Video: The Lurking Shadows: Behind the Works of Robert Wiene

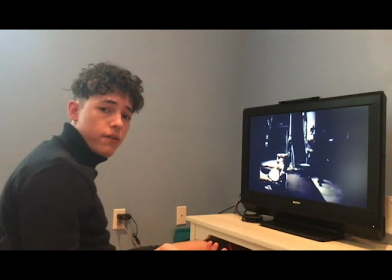[0:00]
For centuries, modern cinema has strived to branch itself to become a varied form of storytelling.
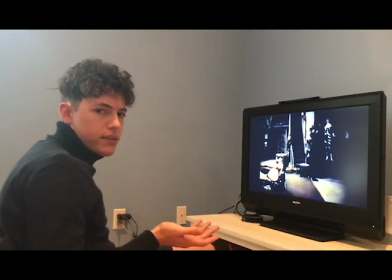[0:06]
Although the beginnings of the film industry has lacked many technical aspects during its time, it was able to spoil many compelling stories along with the influence of experimentation of the art of filming.
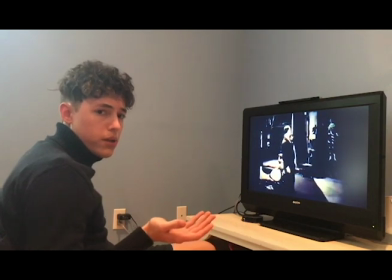[0:20]
One of these great examples is the Weimar era in Germany, which was home to Robert Twain.
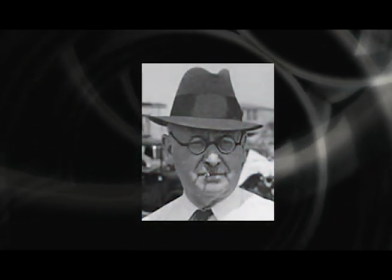[0:27]
Although he attempted to progress into law school in Vienna and Berlin around 1894 to 1896,
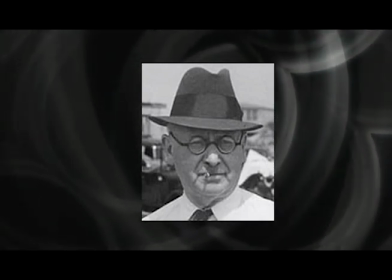[0:34]
Wayne had a deep love within the arts like his father and eventually jumped in the rabbit hole and began mastering performing arts as a business director,
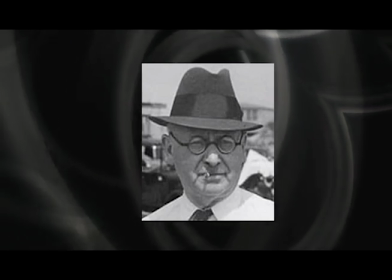[0:42]
then a screenwriter.
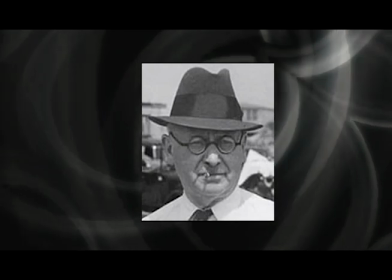[0:44]
His path of writing along with the association with the Meister Film Company led him towards filming several provocative movies such as The Cabin of Dr. Caligari, Raskolnikov, and Genuine. Through an overview of three of his films, Weimar proved to not only become a political statement in Germany, but also a pioneer in the art of film.
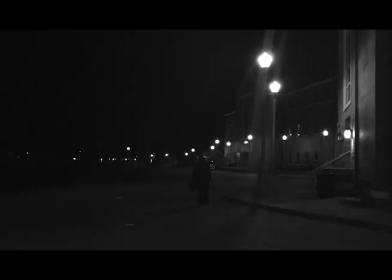Through his career from 1912 up to his death in 1938, Robert Wayne has contributed through the film industry by writing and directing several films. Many of them are lost media, but these selected three are great cult classics and are common examples of German Expressionist films.
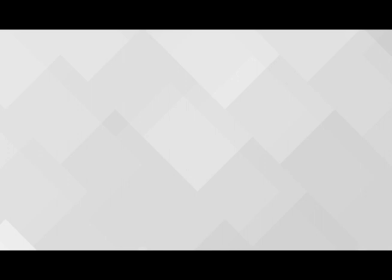[1:35]
As an art movement that spread during the 1920s,
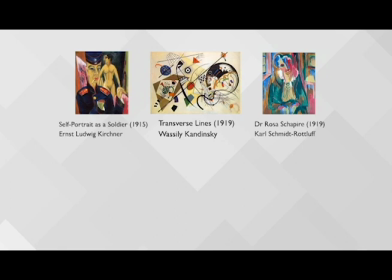[1:38]
Expressionists were able to bring their exaggerated and distorted aesthetic within painting to emphasize emotional themes. But it seemed to be difficult to compress the same style into monochrome silent films that time.
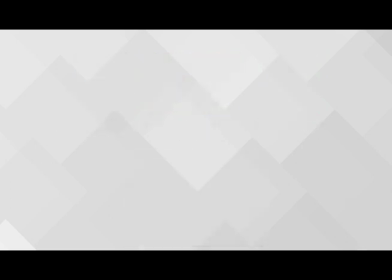[1:50]
However, this wasn't the case for Wayne. Having a strong background of theater from his family, and his experience of screenwriting and handling the Noir Vienne Bune on 1908,
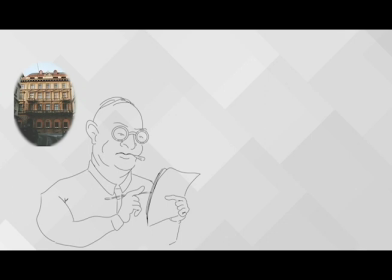[2:00]
Wayne was aware of how the settings and characters interconicled visually as they play along within the script.
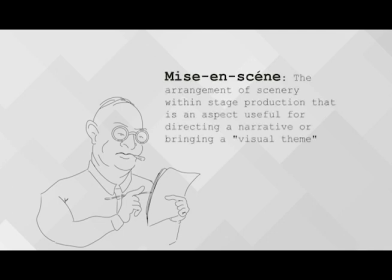[2:06]
Wayne's three films were great examples of his signature mise-en-cienne and brought an emotional attachment through his craft, marking them as expressionistic.
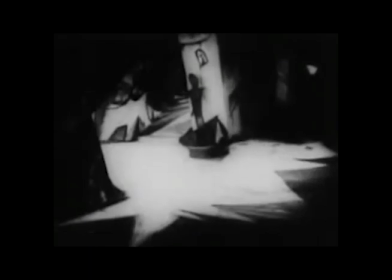[2:14]
The cabinets of Dr. Caligari and Raskolnikov were well-defined examples of mise-en-cienne through his distorted geometric backgrounds, high contrasts of lighting,
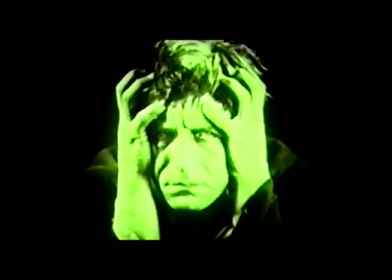[2:23]
and grotesque, overreactive characters to portray the eerie environment and bring the audience towards his dark story.
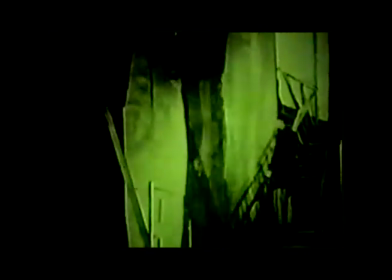[2:29]
There was much attention towards the sharply angled buildings and interiors that brought a slight abnormality as we view suspicious antagonists passing through,
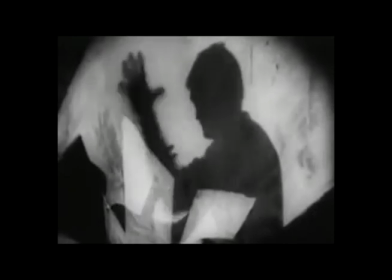[2:37]
or frantic tension with an agonizing stalking through a town of Caligari's sleepwalking henchmen,
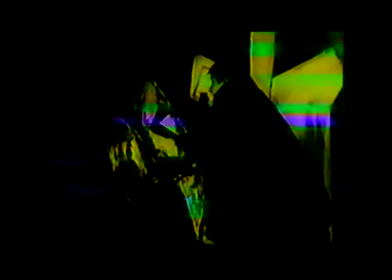[2:43]
or uncontrollable hallucinations from Raskolnikov as he sleeps.
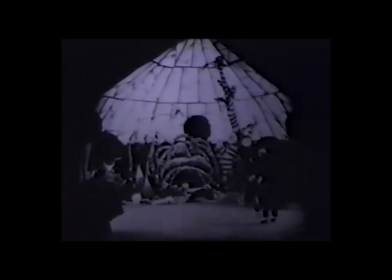[2:48]
Genuine also applies Wayne's formula of imagery, but it differs to emphasize the protagonist's genuine and her barbaric, irrational character in comparison towards the wealthy eccentric.
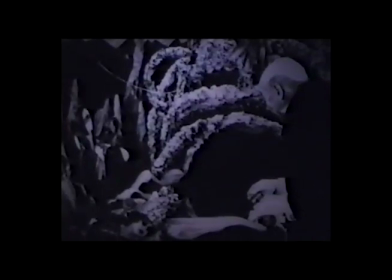[2:58]
The bunker she lives in is open and chaotic, filled with abstract shapes and stripe patterns to represent an exotic jungle that fits with her personality,
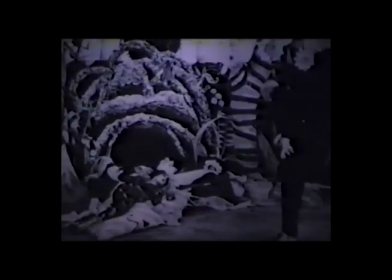[3:06]
while the mansion upstairs contrasts it of being more orderly and plastered with geometric shapes to act civilized and cosmopolitan.
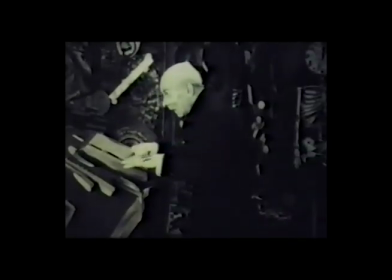[3:14]
Despite these remarkable visuals, what made these films stand on its own is through a common political theme.
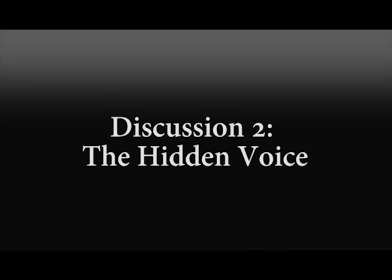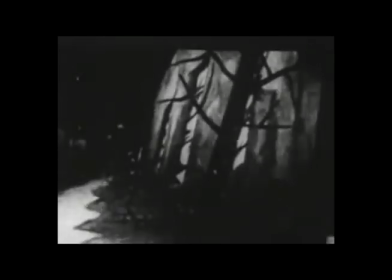[3:26]
The three movies dealt with intriguing plot lines such as hypnosis, succubi, murder, and insanity. But what unifies these films is the theme of authoritarianism.
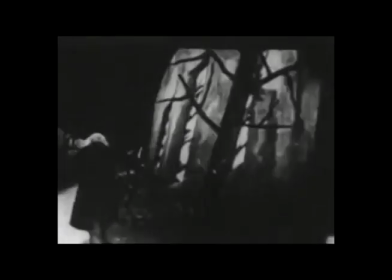[3:35]
Through each of these films, Wayne challenges duality of the individual and the authority that brings the viewers to question of their own corruption.
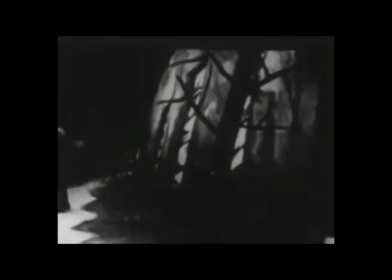[3:42]
One may view the high ground as having delusional or strange motives that are untrustworthy and may harm others. but one can also lack trust towards the individual,
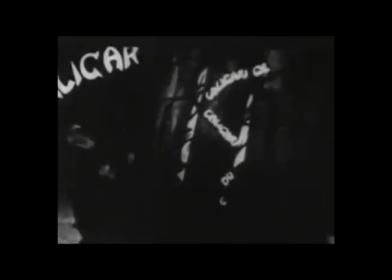[3:50]
fearing the irrationality that cannot be contained without the discipline of authority. Many describe this as the father-son situation.
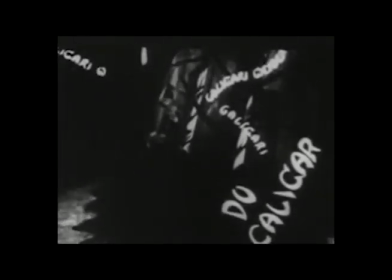[3:57]
These three films were able to convey this theme.
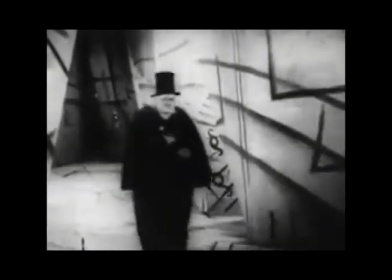[4:01]
The Cabinet of Dr. Caligari was a great example of showing this theme from the presentation of Dr. Caligari through the eyes of the protagonist, Francis.